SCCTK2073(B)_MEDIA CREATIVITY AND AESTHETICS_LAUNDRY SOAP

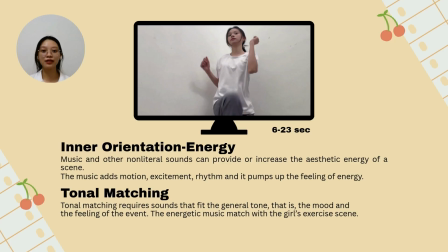738s
It means that music and other non-literal sounds can provide or increase the aesthetic energy of a scene. And in these scenes, the girl is exercising. The music adds motion, excitement, rhythm, and it pumps up the feeling of energy.
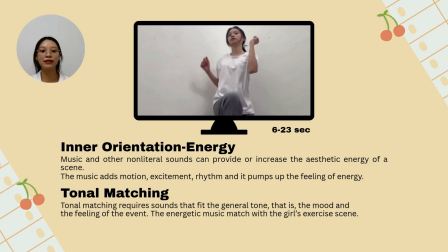752s
The second technique is tonal matching. Tonal matching requires the sounds that fit the general tone, that is the mood and the feeling of the event. In this scenes, the energetic music matches with the girls' exercise scenes.
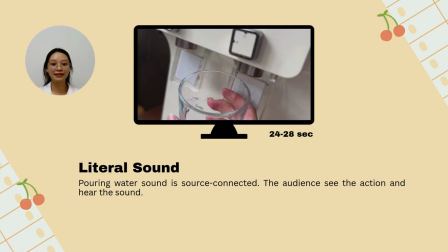766s
In these scenes, only use one technique, which is literal sounds. The girl pours the water into the cup, and this situation provides a sound effect of water pouring, which is source connected. It means that the audience see the action and hear the sounds, which is connected together.
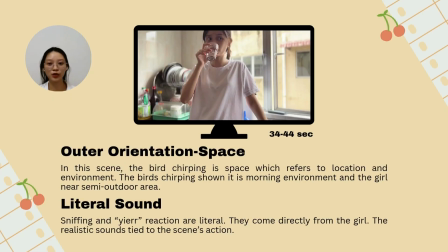785s
In this scenes, there are 2 techniques being used. First one is outer orientation space. In this scenes, the bird chirping is space, which refers to location and environment. The bird chirping shown is morning environment and the girls near semi-outdoor area.
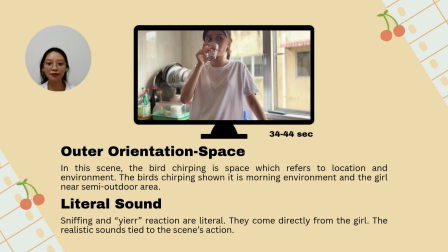801s
The second technique is literal sound. Sniffing and ear reaction are literal. They come directly from the girl and the realistic sounds tied to the scene's actions.
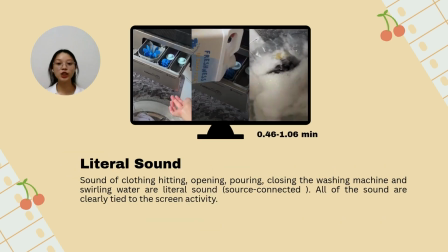812s
This is using literal sound. Sound of clothing heating, opening, pulling, closing the washing machines, and swirling water are literal sounds, which is source connected, which means that all of the sounds are clearly tied to the screen activity, and the audience can see and can relate to the sounds together.
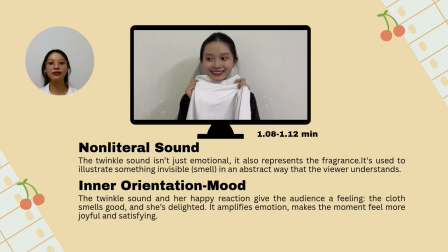831s
There are 2 techniques in this scene. First is non-literal sound. In this scene, have the twinkle sound. The twinkle sound isn't just emotional. It is also represent the fragrance. It is used to illustrate something invisible, like smells, in an abstract way that the viewer understands.
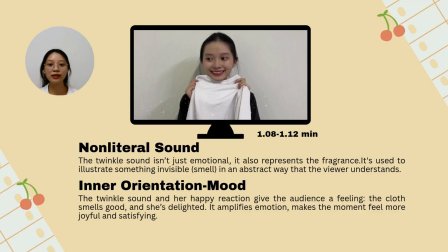848s
And the second technique is inner orientation to mood. The twinkle sound and the girl's happy reaction give the audience a feeling. The clothes smells good and she is delighted. It amplifies emotions, makes the moment feel more joyful and satisfying.
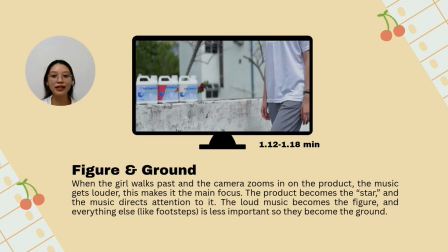865s
In the last scenes, the technique being used is figure and ground. In the scenes when the girls walk past and the camera zooms in on the product, the music gets louder. This makes it the main focus. The product becomes the star and the music direct attention to it.
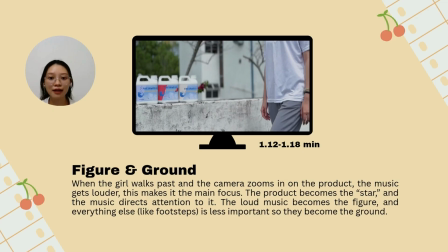880s
The loud music becomes the figures and everything else like footsteps is less important, so they become the ground. And this situation helps the audience to pay attention to the product, like saying this is the important part for them.